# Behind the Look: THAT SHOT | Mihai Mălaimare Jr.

Tell us a little bit about what's happening, why he's going into Douglastown right now. This is early on at the beginning of the movie. We have Mary's Saloon,
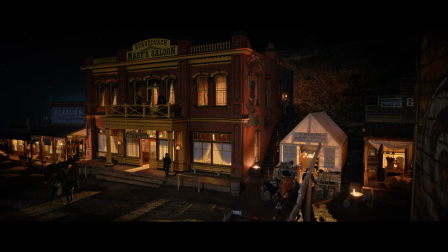1400s
stagecoach Mary's Saloon in Douglas Town, so he's going to see Mary. There was a very long conversation about how can we make these little towns look different,
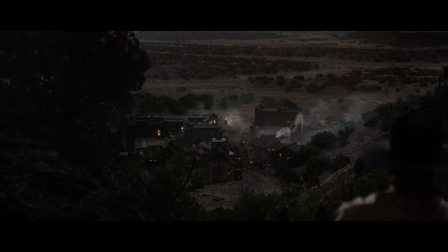1417s
and everybody was involved in it because both of the sets were pretty big for our department and getting the right approach from everybody was really important. I think going back to that idea of a photograph printed on glossy paper that was redwood
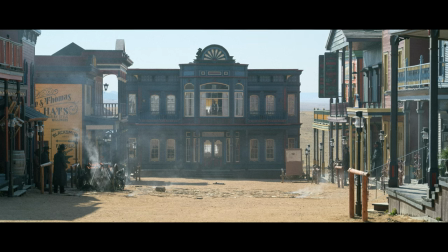1443s
and we wanted to make it look like a rich town and like really glossy compared to Douglas Town,
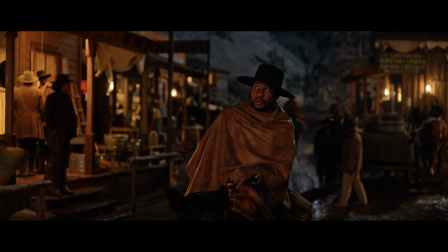1451s
which was, I remember when we were talking about it, we were, with Martin, our production designer, and with James, the idea was that Redwood has a lot of streetlights, while Douglas Town has fire barrels and mud. Well, let's watch it again, and you can tell us a little bit about the scene and this was I remember trying
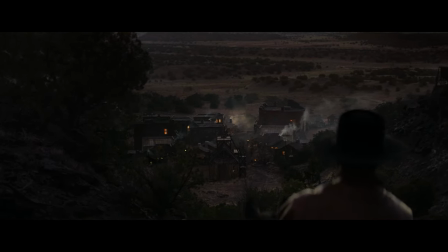1480s
to do our best to be there in magic hour and we actually went there and
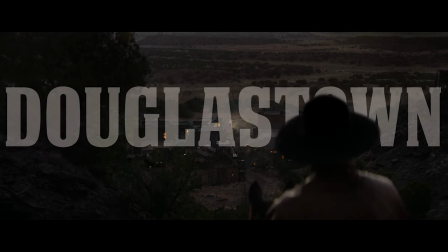1485s
it's nothing better than trying to get the available light like one like the Sun is like
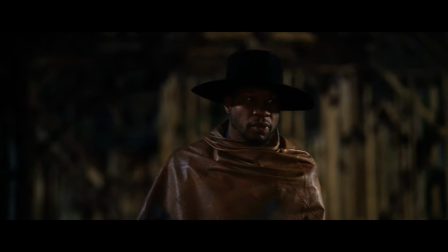1490s
behind like below the horizon we use that that grip tricks
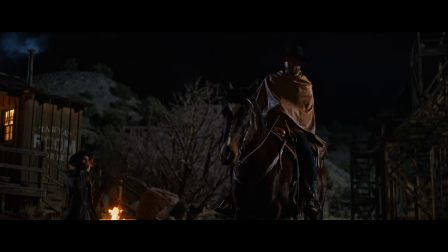1496s
for all these shots for for Nat's POVs and for for leading him into into Douglastown.
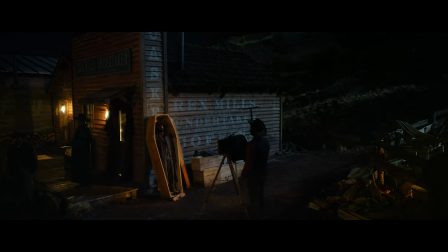1504s
One thing I always try to figure out how to incorporate a steel camera in a scene
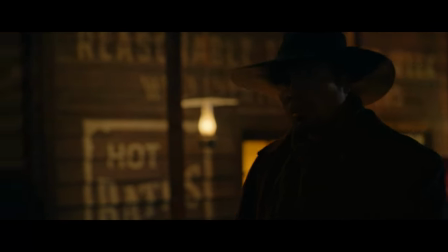1509s
this was the perfect I think we tried to incorporate one in Redwood but it didn't really
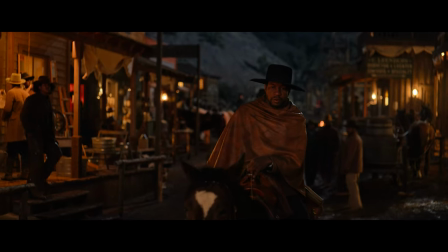1515s
work and we end up realizing that we can actually use it here in Douglastown.
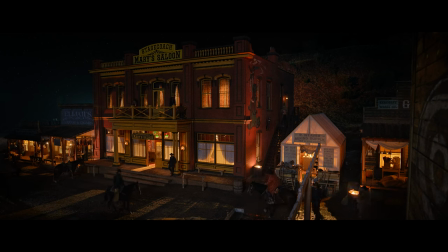1520s
We found some references where they were actually doing back then pictures of
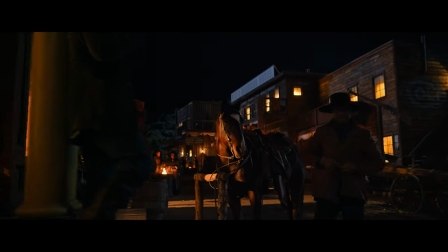1526s
that bad guy in the casket and printing them and selling them.
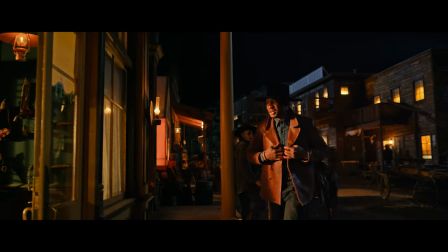1534s
It was a strange thing. Curious. Yeah, there was the idea that Douglas Town would be lit mainly by fire barrels and whatever lights will come from inside the businesses or the houses compared to Redwood that has street lights.
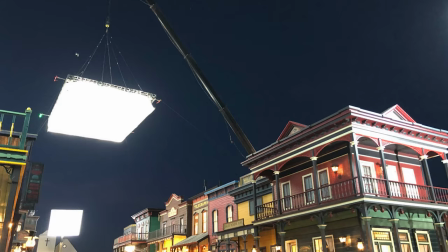1551s
Yeah, and we actually have a couple of behind-the-scenes pictures of Redwood.
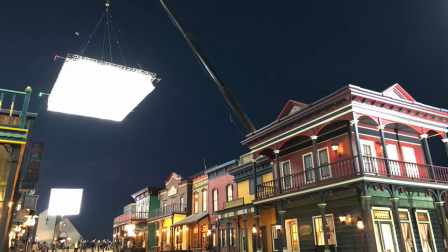1558s
It's like the amount of streetlights we had there kind of allowed us to go really big with all the lighting approach,
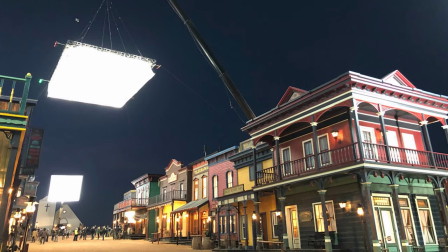1566s
and that's a pretty big construction crane
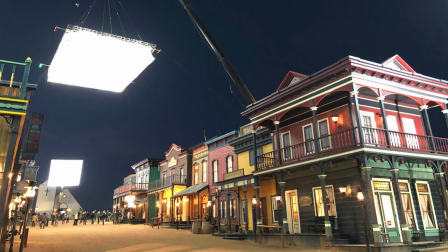1571s
with a pretty big sky panel array on top of the Redwood. And we had a bunch of other lights at each end of the street and the side streets. So it was a lot. It was quite a lot.
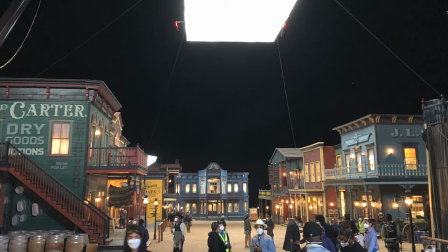1588s
I remember going through the list with our amazing gaffer, Jay Camp, and I was joking with him.
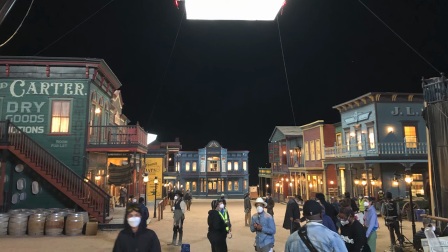1595s
I told him, this is the most amount of lights I think I ever used on a night exterior. But I think it made sense because when you use this much light,
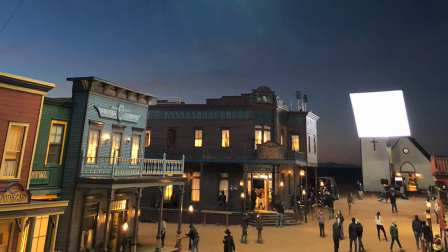1603s
you can actually enhance the color saturation and you end up seeing all the colors. yeah that
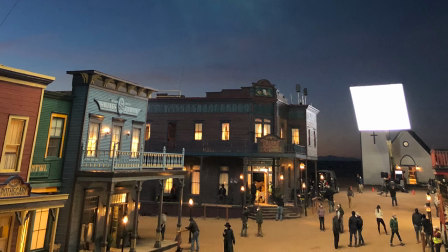1609s
was the look that we we wanted to go for and to we wanted to to show a big difference